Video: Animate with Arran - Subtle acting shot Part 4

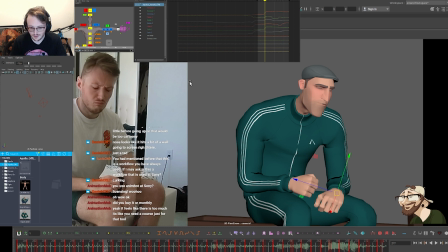62:32 So I've still got a UK keyboard, but obviously all the keys are bound in Canadian at work. And so I adjust to the way I use Maya at work.
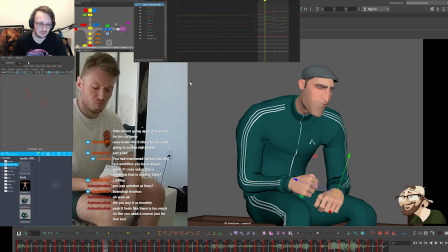62:48 But then when I go back to using rudimentary Maya, I start pressing the wrong keys. I'm like, no, don't do that. So yeah, I'm kind of constantly having to readjust my mindset when I'm working at home or working at work.
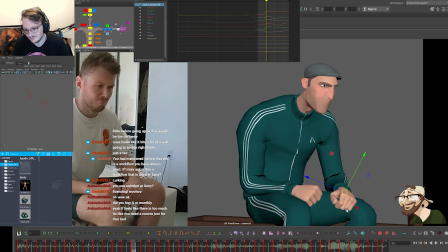Thinking here, I want to lift some of the weight on the wrist and have the wrist settle back down.
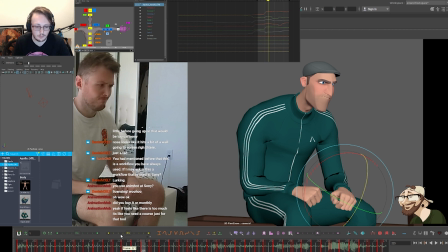63:22 Just to give it a little bit of weight, and then I'll probably relax the fingers later.
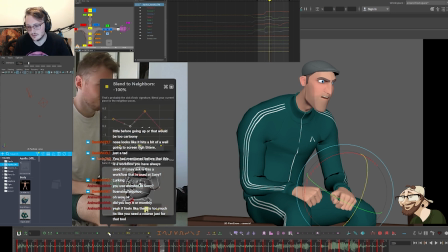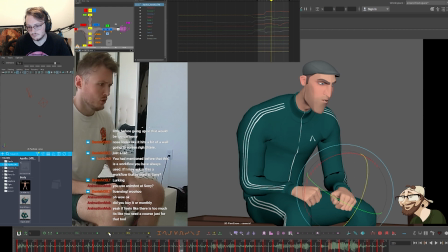That feels about right. And then
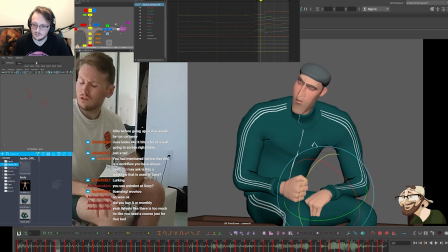the pressure on the hand here as it comes down is a little early. That feels about right there.
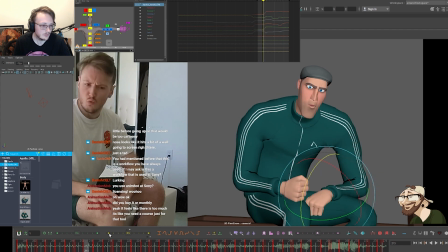Something in that area. I want it to be subtle, just little connections.
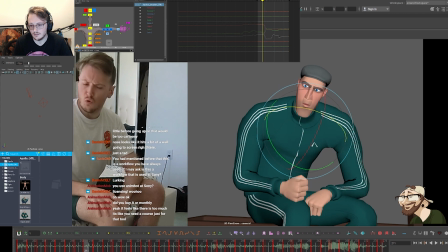64:33 And then as the wrist comes round, again, I need to see what curve is happening on the shoulders.
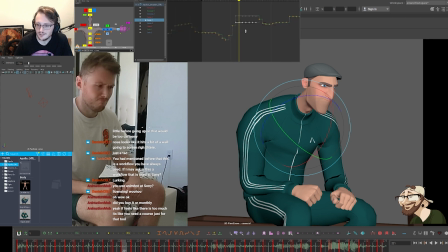64:42 Is it coming back or is it coming forward? It's going back, for God's sake. So it needs to actually come around this way.
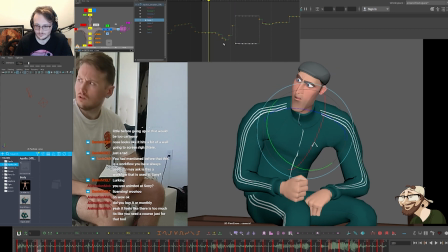So this is going to ease out. And then here it's going to ease in. So I actually did the opposite of what I should on the shoulders.
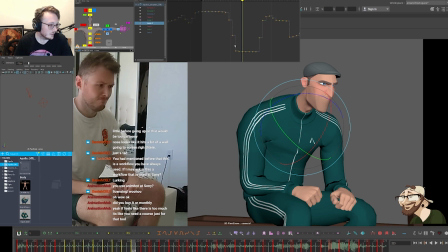65:14 So I'm just making that adjustment now. And then shoulders need to come up to correct to that. And the thing is, if you look at the difference, it actually feels a little bit more graphic. I like how straight the arm comes down here. I may slightly tweak the elbow in,
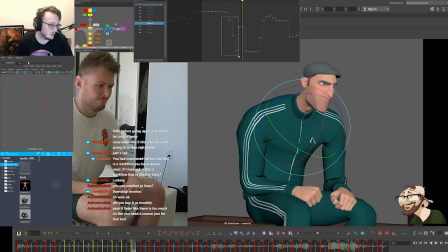65:33 just to, so we can read the forearm a little bit in terms of the pose, but I actually kind of like the connection and generally the feeling of the pose a bit better this way. So sometimes you make happy accidents just by doing connectivity.
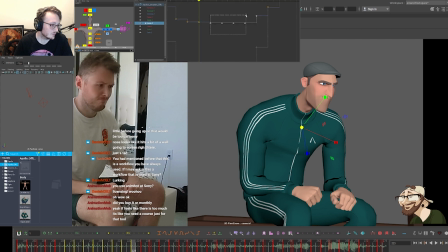Cool. So now we've got the shoulder working. And then I want to make a slight adjustment to the elbow.
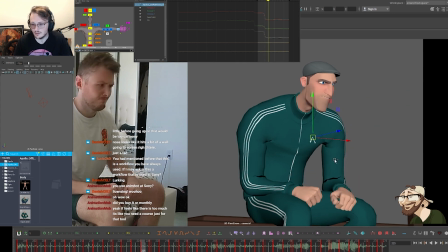66:04 So it's around here. It's going to be split the difference, I think. I'm going to have to bring this hand more screen right. So let's see if we can make that adjustment. Is it that way? Yes, that way.
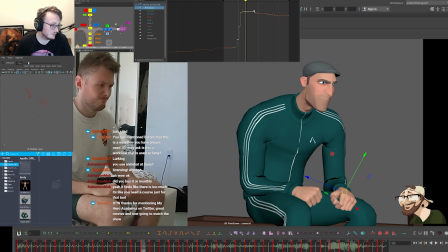66:21 So we're going to take these curves here. I'm just going to bring it up slightly so it goes away.
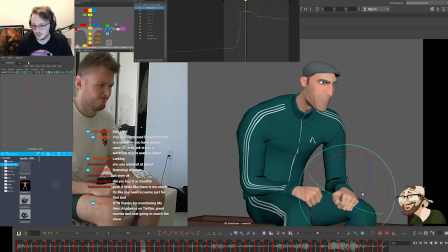66:41 And then I want to make an adjustment on the rotate Z on the hand, just so it's not completely overlapping. Around there.
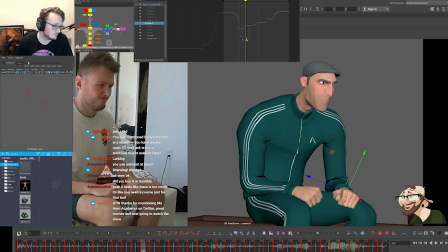So I'm just pulling these in scale.
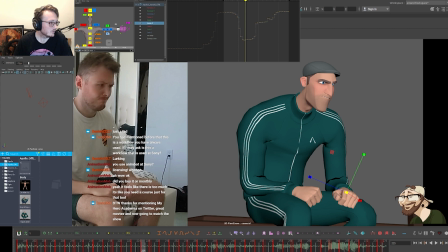67:09 And then we just get a little bit more of a read on the forearm, separated from the upper arm. I didn't want to completely take that away. Just this right angle. And now I'm actually going to cheat the pole vector slightly higher,
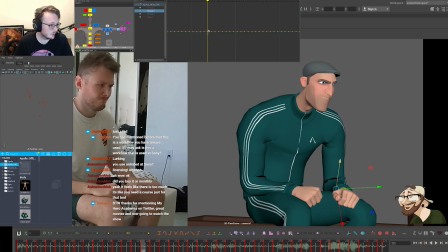67:27 just for this pose. So it needs to go slightly that way, like that, around there.
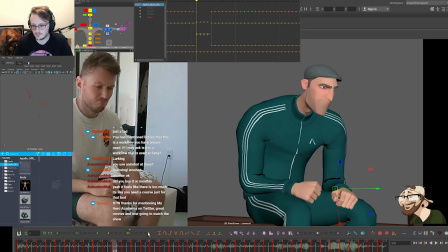67:44 So I'm just going to snap that key in, snaps, and then we're going to blend in. So I'm cheating the pose just to make it a little bit more connected there.
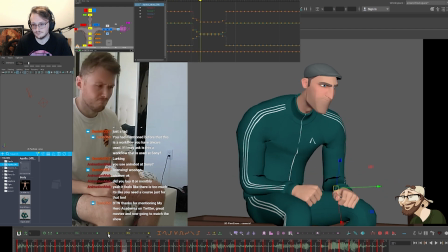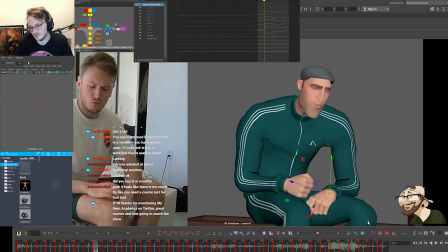68:08 Now there is a little bit of like, there's something about the connection here. Yeah, I just feel like it can slide in a little bit more. It needs to come up and settle in.
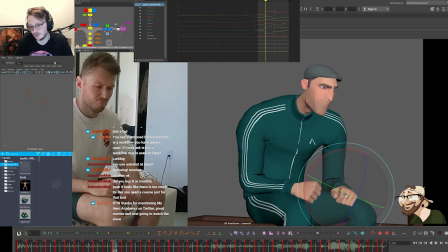68:27 So I'm gonna bring the hand up, comes up, add some weight, and then cushions in. There you go, it just feels a little bit more natural.
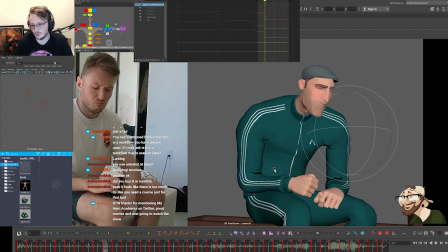68:49 And again, the elbow's gonna have to blend in a little bit there. There you go. Right. So now we got up to that point. So now we've done 30 frames today.
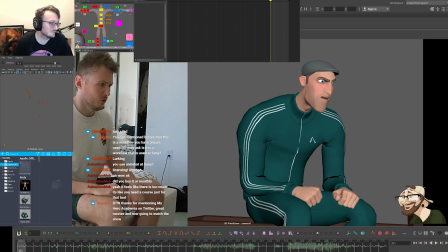69:06 This is part of refining. Let's hit save.
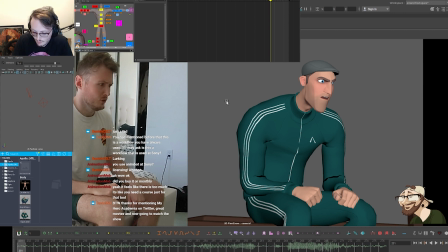What kind of styles would you like to see on the stream? Would you like to see something crazy cartoony? Or would you like to see something more like this, but maybe some broader acting? I'm curious. Or it could just be a class.
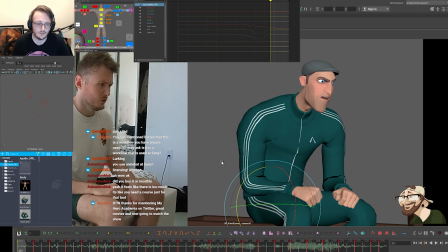69:39 To be honest, I'm thinking of doing more concise, specific streams just on a specific technique, rather than just doing entire shots, because it can be quite tedious sometimes. And there's just a long process. So I think maybe just doing something a bit more specific in one education
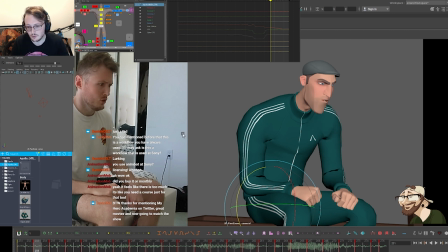70:00 might be something a bit more informative for you guys. Sweet. Is there any particular subject you guys would like me to cover?
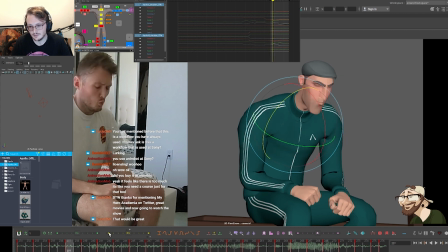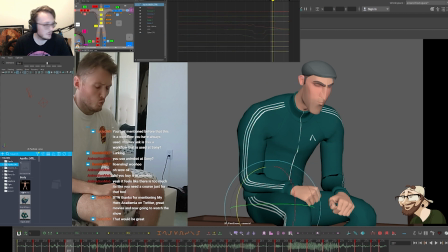70:33 So I want to get a little bit more of like an inhale here. When he says wouldn't be, it feels like he's inhaling. So here he like inhales slightly.